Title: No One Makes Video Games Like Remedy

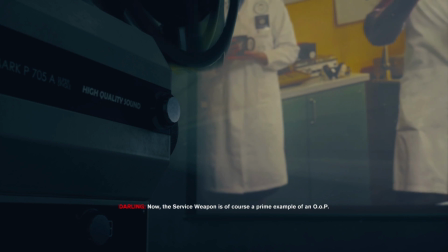4:06 But their two most recent titles, Control and Alan Wake 2, use live action in some of the best ways possible by merging it with the gameplay.
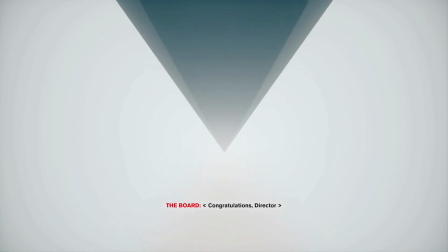4:14 Both titles make use of live action in what is the best way to call it, a form of silhouettes. These live action pieces will hover over the screen in a way, acting as a transparent layer.
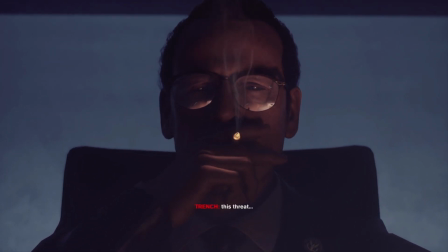4:23 These pieces are shot from a static angle, but have effects that change to another shot, creating a distorted feeling of what you're seeing.
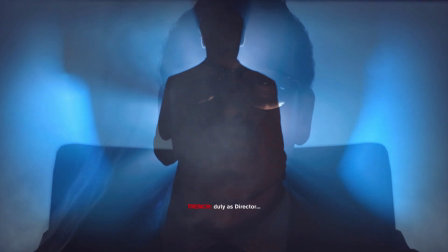4:29 The result, how the player can interpret these live action moments, is pretty varied. They all serve some sort of narrative or thematic purpose. For one,
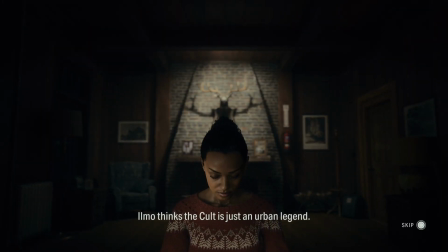4:36 the live action could link to the Altered World event theme that started in Control, I believe, showing how there are more than two realities at play here,
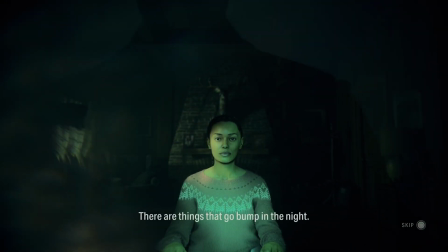4:43 and how at some points they can overlap, and we can see the other side for ourselves.
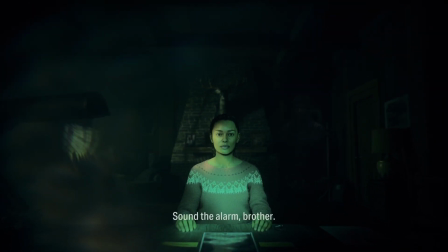4:47 Moreover, more on the storytelling front, it's used as a method to create both suspense and mystery, as the majority of these moments are super cryptic.
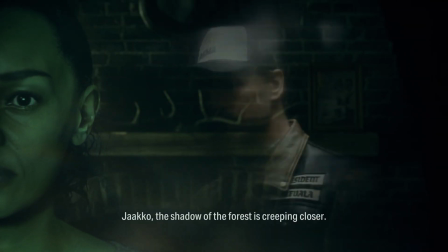4:55 Yes, they do answer some immediate questions that you might have, but ultimately create a lot more mystery and intrigue.
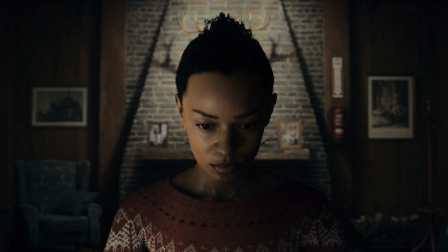5:01 Alan Wake 2 also uses bursts of live action, although heavily filtered versions of it,
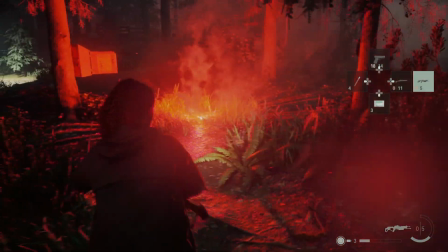5:05 to present jump scares and to create tension, as you get closer and closer to the Dark Presences in the game,
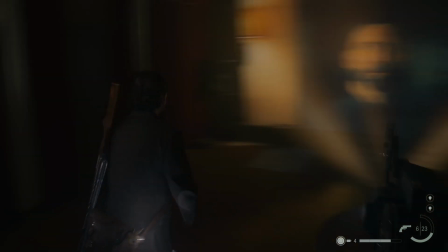5:10 I believe. But like Quantum Break before it, both Control and Alan Wake 2 use live action to create TV shows of sorts, which add to the world building of the games.
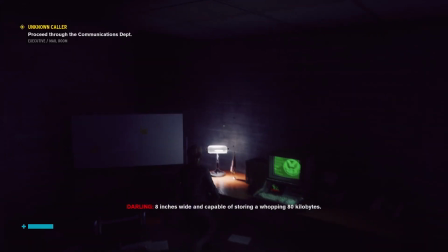5:19 Control has these TV documentaries from Caspar Darling, explaining his discoveries and experiments in analyzing the AWEs.
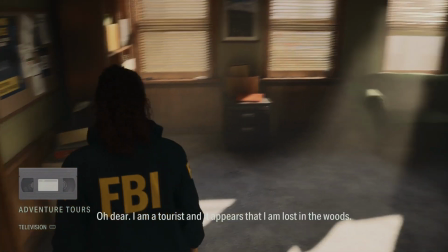5:25 And in Alan Wake 2, we have the Koskela Brother commercials, documentaries from a certain someone close to Alan Wake, and from the writer himself.
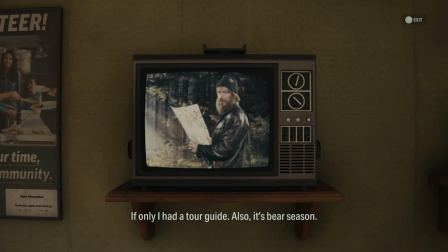5:32 All of these add a layer of realism, high stakes, and at times, comedy, to an otherwise dark adventure. With all that said, I think I can now move on to the final part of why Remedy games are so special, which is something that I've been alluding to throughout the whole video,
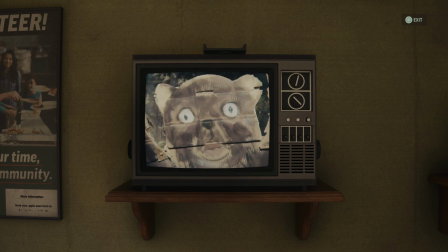5:46 and that is their unrivaled creativity that stretches across all their games.
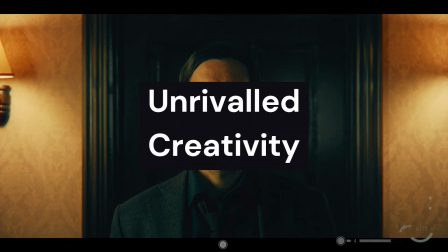5:50 I don't say this lightly when I say that I think that Remedy games are games that push the meaning and concept of creativity to the max.
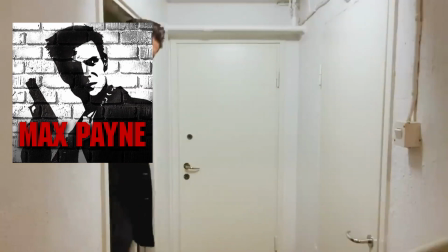5:57 Get it? Max? Max Payne? Okay, sorry, bad joke. Moving on.
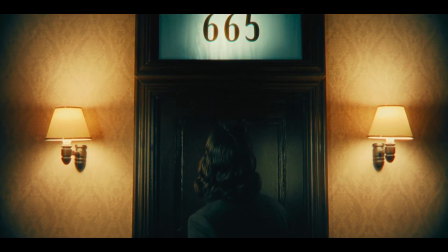6:02 Although creativity is a very subjective concept, meaning there's no such thing as an objective creative experience,
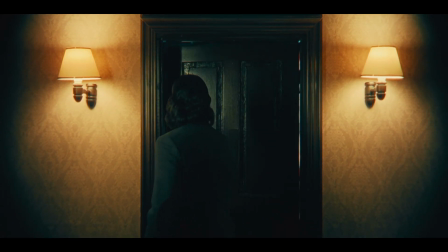6:07 but if there is an experience that more times than none manages to surprise anyone, those would have to be the games created by Remedy themselves.
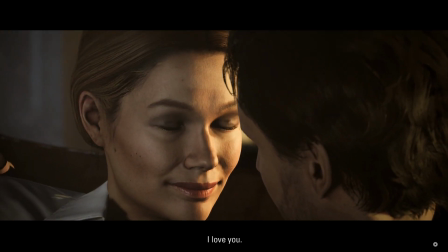6:14 I don't know how, but there's always some part in their games that just completely surprises me,
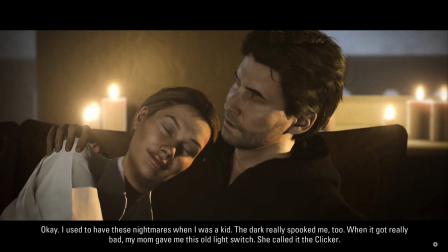6:19 and I don't think it's because the games are subverting my expectations of what can happen, because it just goes above and beyond.
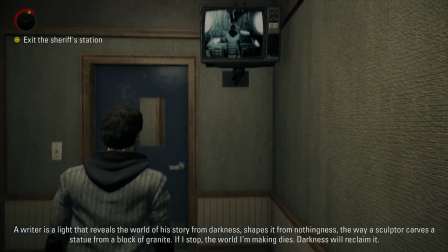6:25 The game already has me surprised at what is already going on, and then adds on more to it. It just keeps going.
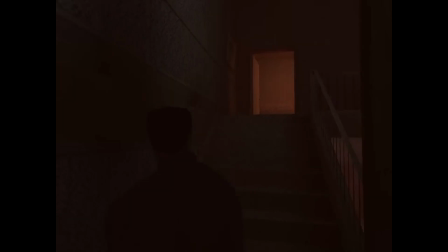6:30 Take Max Payne, for instance. The nightmare sections in it are just completely insane. They are direct juxtaposition to the reality and noir tone that the game has been building up for,
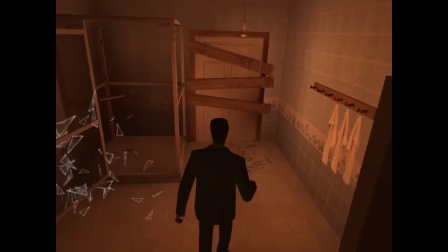6:39 but then directly contrasted with a surreal and trippy section that doesn't overstay its welcome, and really adds to the depth and complexity of the character of Max.
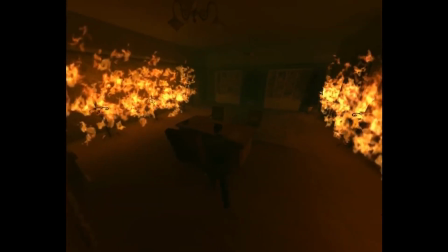6:46 And don't even get me started on one of the craziest fourth wall breaks ever. Crazy good.
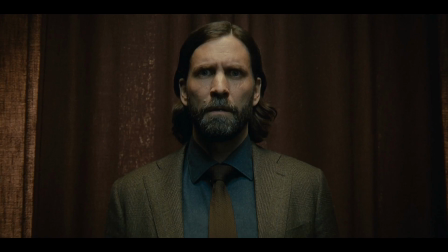6:51 Live action is also super creative. I won't talk much about it as the previous section was all about it, but in Alan Wake 2,
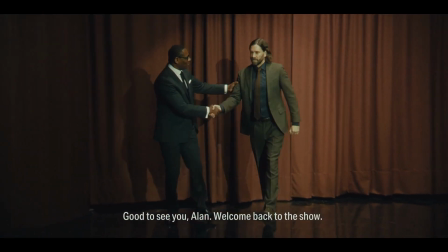6:57 Mr. Door acting as a talk show host between the dark place and the real world is just trippy and a unique idea.
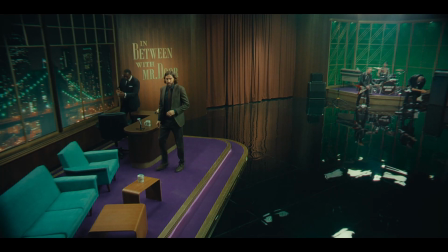7:04 But now, mild spoilers for Remedy games, we have the music sections.
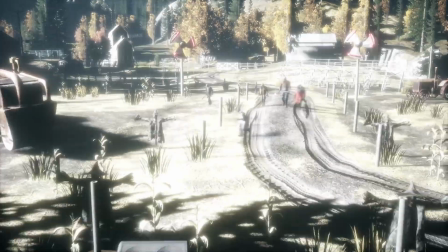7:08 If I'm not mistaken, Alan Wake, the first one, featured the first musical number in a Remedy game, and Control and Alan Wake 2 both keep this tradition.
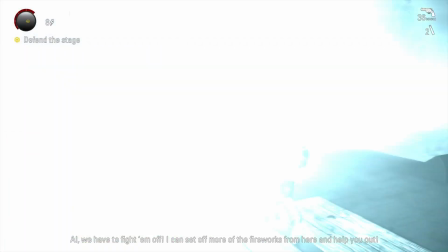7:16 But these sections, absolutely out of left field. Not even left field.
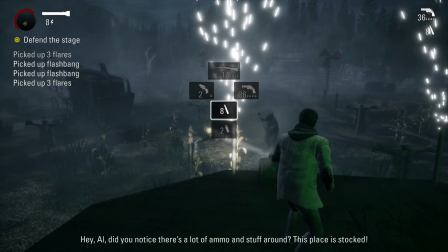7:20 The moment just comes out from an entirely different galaxy. You literally cannot predict it.
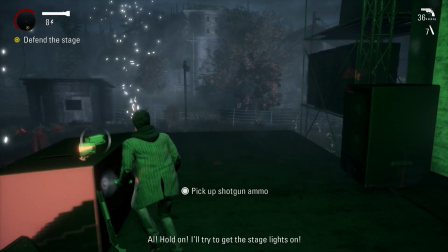7:25 In Alan Wake 1, you defeat the Taken as rock music blasts in the background, and in Control, you must go through a maze as a rock music plays.
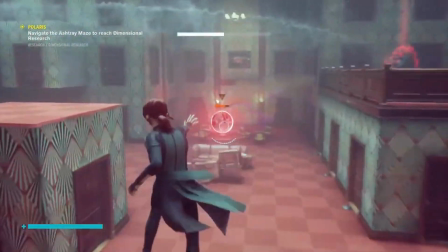7:32 Not sure what words would best describe this emotion, but it's marvelous.
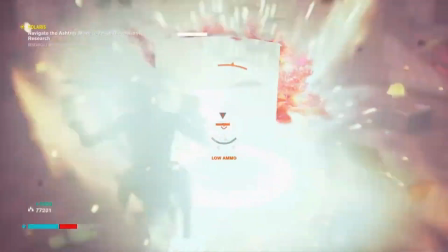7:36 Compared to the dark worlds that you're exploring, these musical numbers act as tension-filled gauntlets that both further the narrative and lets the player relax for a while.
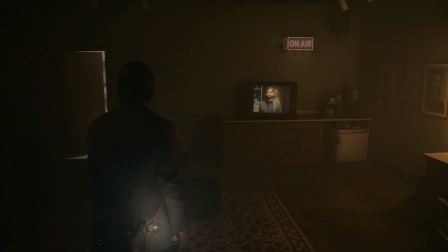7:44 And don't even get me started on the musical section in Alan Wake 2. Plural. I don't even want to talk about the We Sing chapter because that is literal insanity.
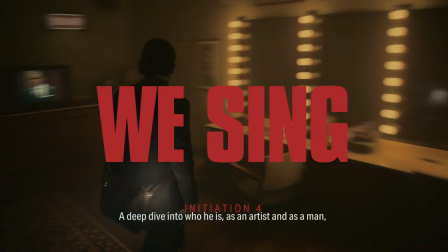7:53 10 out of 10, one of the best moments I've ever had the pleasure of experiencing in a video game.
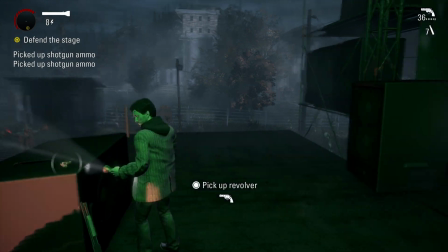7:58 There are so many more elements where you can see the creativity and passion behind these games,
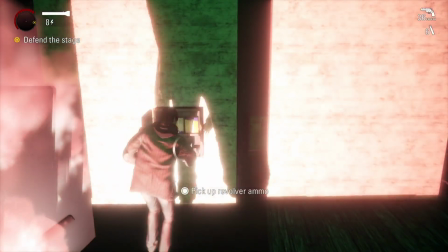8:02 like the themes of dark and light leading into the gameplay of Alan Wake, or the phasing through space in Quantum Break,
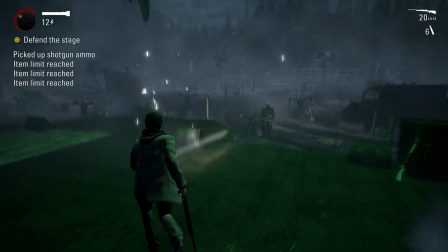8:07 or the bullet time ability in Max Payne, or the cryptic yet sane speech of the board in Control, and so much more.